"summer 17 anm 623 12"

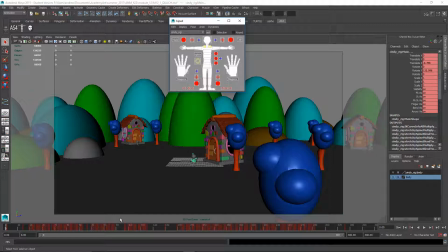The other things we need to select include the skateboard.
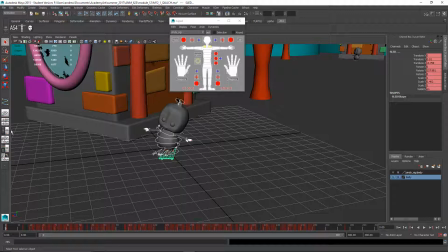So I'm just going to shift select the skateboard and the camera, because the camera is also animated.
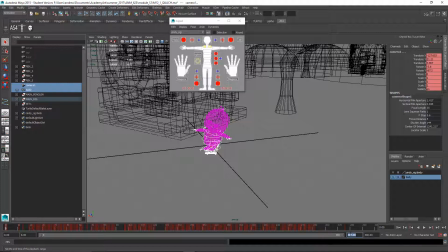I just control clicked on that. And then let's give ourselves some room here. So I'm going to increase the length of the range slider to 500. Hold down shift and click and drag, and I can scale these keyframes out right in the timeline. There's a little triangle here I'll pull on and just extend that like so.
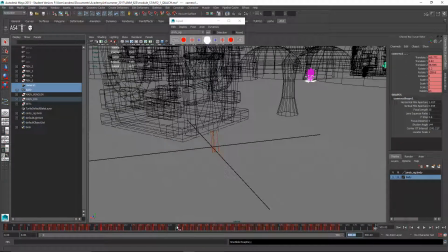And also when I'm done, I'm going to right mouse click and go to snap, and that'll put these two whole number keyframes because we don't want to work with fractional keyframes.
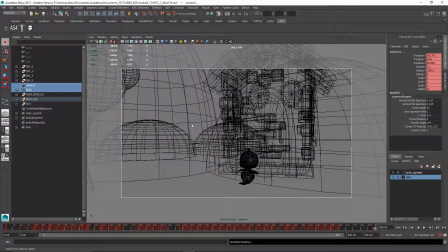Alright, let's look at that now. And
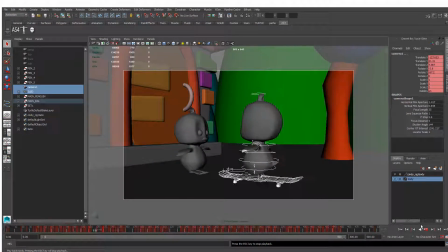so it's still fast, but it's slower than it was before, maybe half the speed.
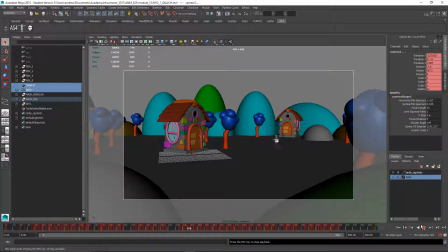And of course, if you want it slower, then you could lengthen the range slider even more.
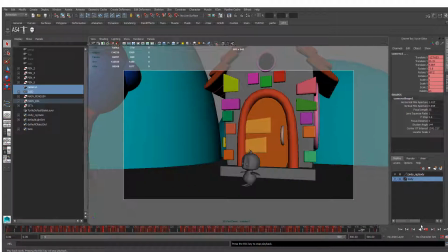I think the biggest thing to work on in this animation is the way the penguin is interacting with the skateboard.
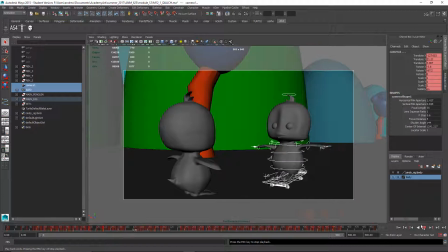The skateboard seems right now to move of its own volition, like it's sort of motorized remote control or something.
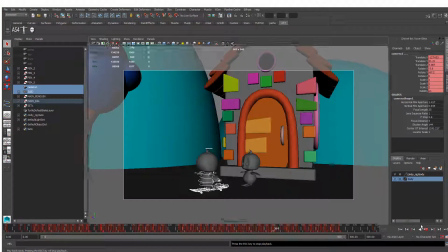But I think what you would want is to see the penguin's foot touch the ground and push on the skateboard to move it around,
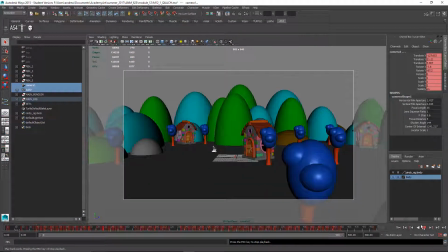to turn it, and these kinds of things. And I think that's where the animation would be interesting.
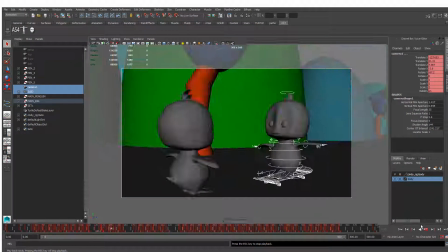Also, how does the skateboard stop? It comes in very, very fast and then suddenly stops.
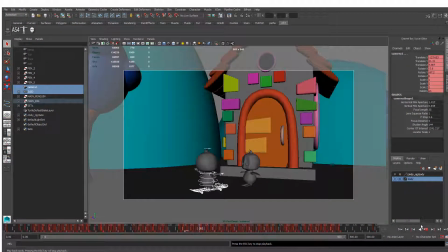And so, again, the answer to how to do that is to look at video reference. Certainly, there's loads of skateboarding reference online.
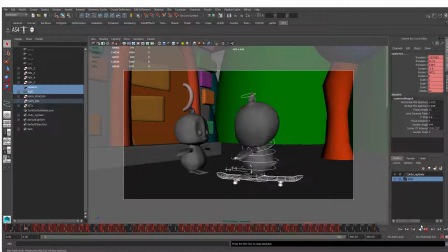I'm sure you could find on YouTube, etc. And I would look at that. How does the skateboarder stop? How does the skateboarder turn?
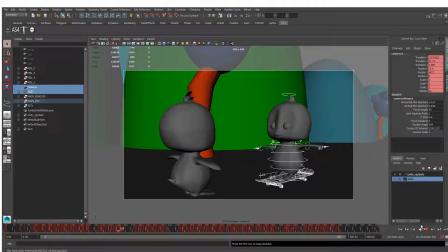How does the skateboarder push themselves forward? And then mimic that with your penguin.
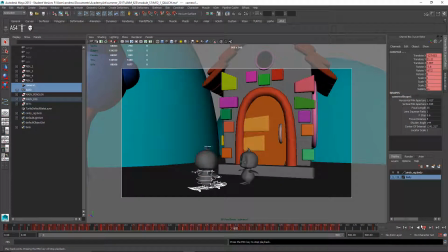So right now the animation looks sort of just like blocking, where it kind of move from this place, a few limbs kind of flap around,
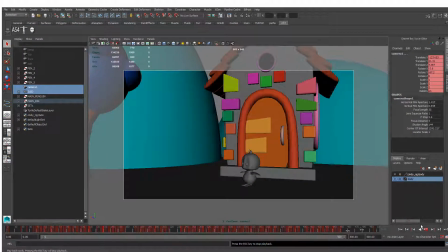and then move from point B to point C. So I think I would try to kind of narrow down the scope a little bit.
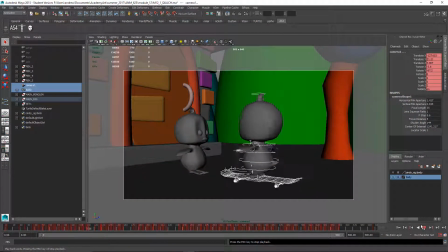I think this is too long to try and accomplish, quality.
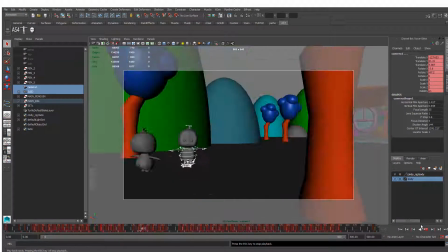We want quality over quantity.
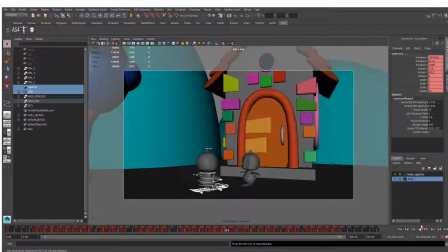So try to pick a shorter sequence, maybe the, roll up and stop and then, talk to the other one or something like that. But right now it's a lot, and I think that it looks like we're mostly just at a blocking stage here.
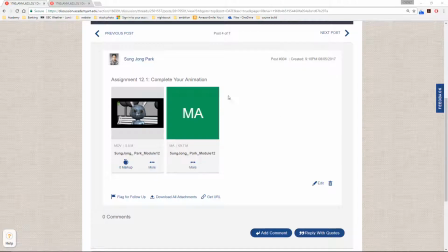Next up is Sungjiang.
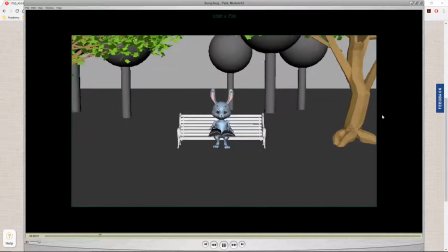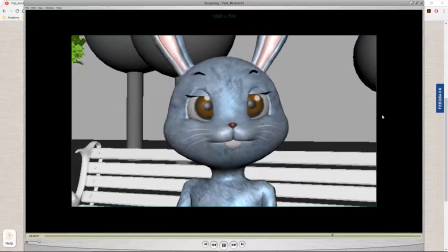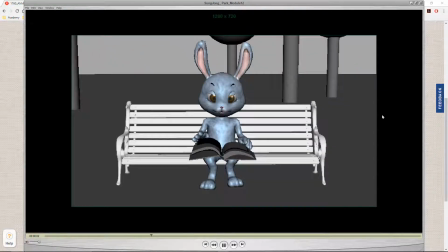All right, good work on this. I think what works well is that even though there isn't much movement,
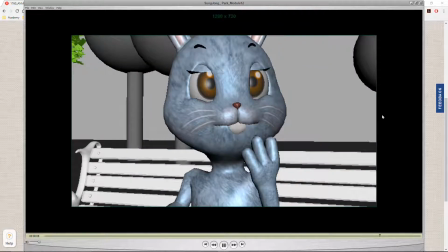that you keep the character alive with some subtle, smaller movements, and that's good.
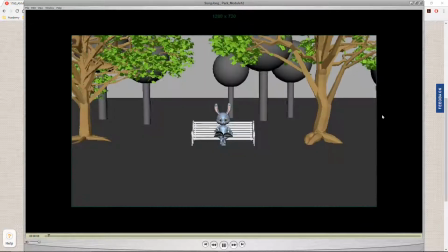Um,
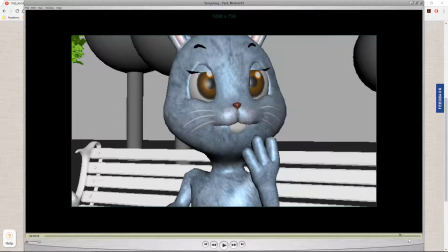the ending could add a little bit more. It just kind of freezes there, and I think maybe you want to, keep it going at least for another second or so, just kind of to complete the motion, or watch it settle back down or something like that,
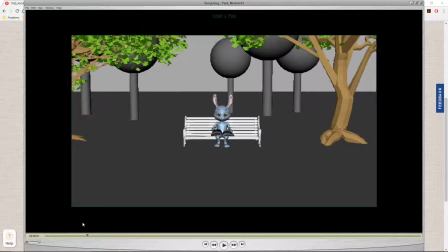because it seems like a very abrupt ending right now. And the other thing is to think about giving the character more to do.
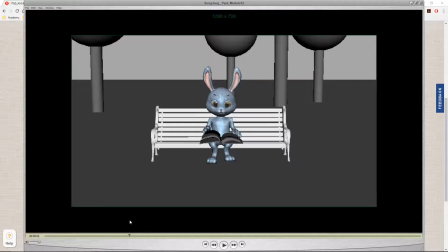On the positive side, you've taken a situation where there's not much movement and kept the character, alive. But on the negative side, it's not doing anything. Give the character something to do. Perhaps the rabbit turns a page, or maybe kind of lifts the cover and looks at the back,
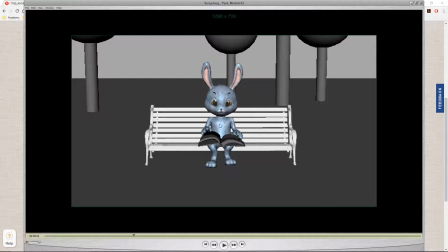or maybe a leaf lands on the cover and the rabbit brushes it off, or scratches his shoulder, or just something to do so that it's not so motionless. Maybe put some breaths in.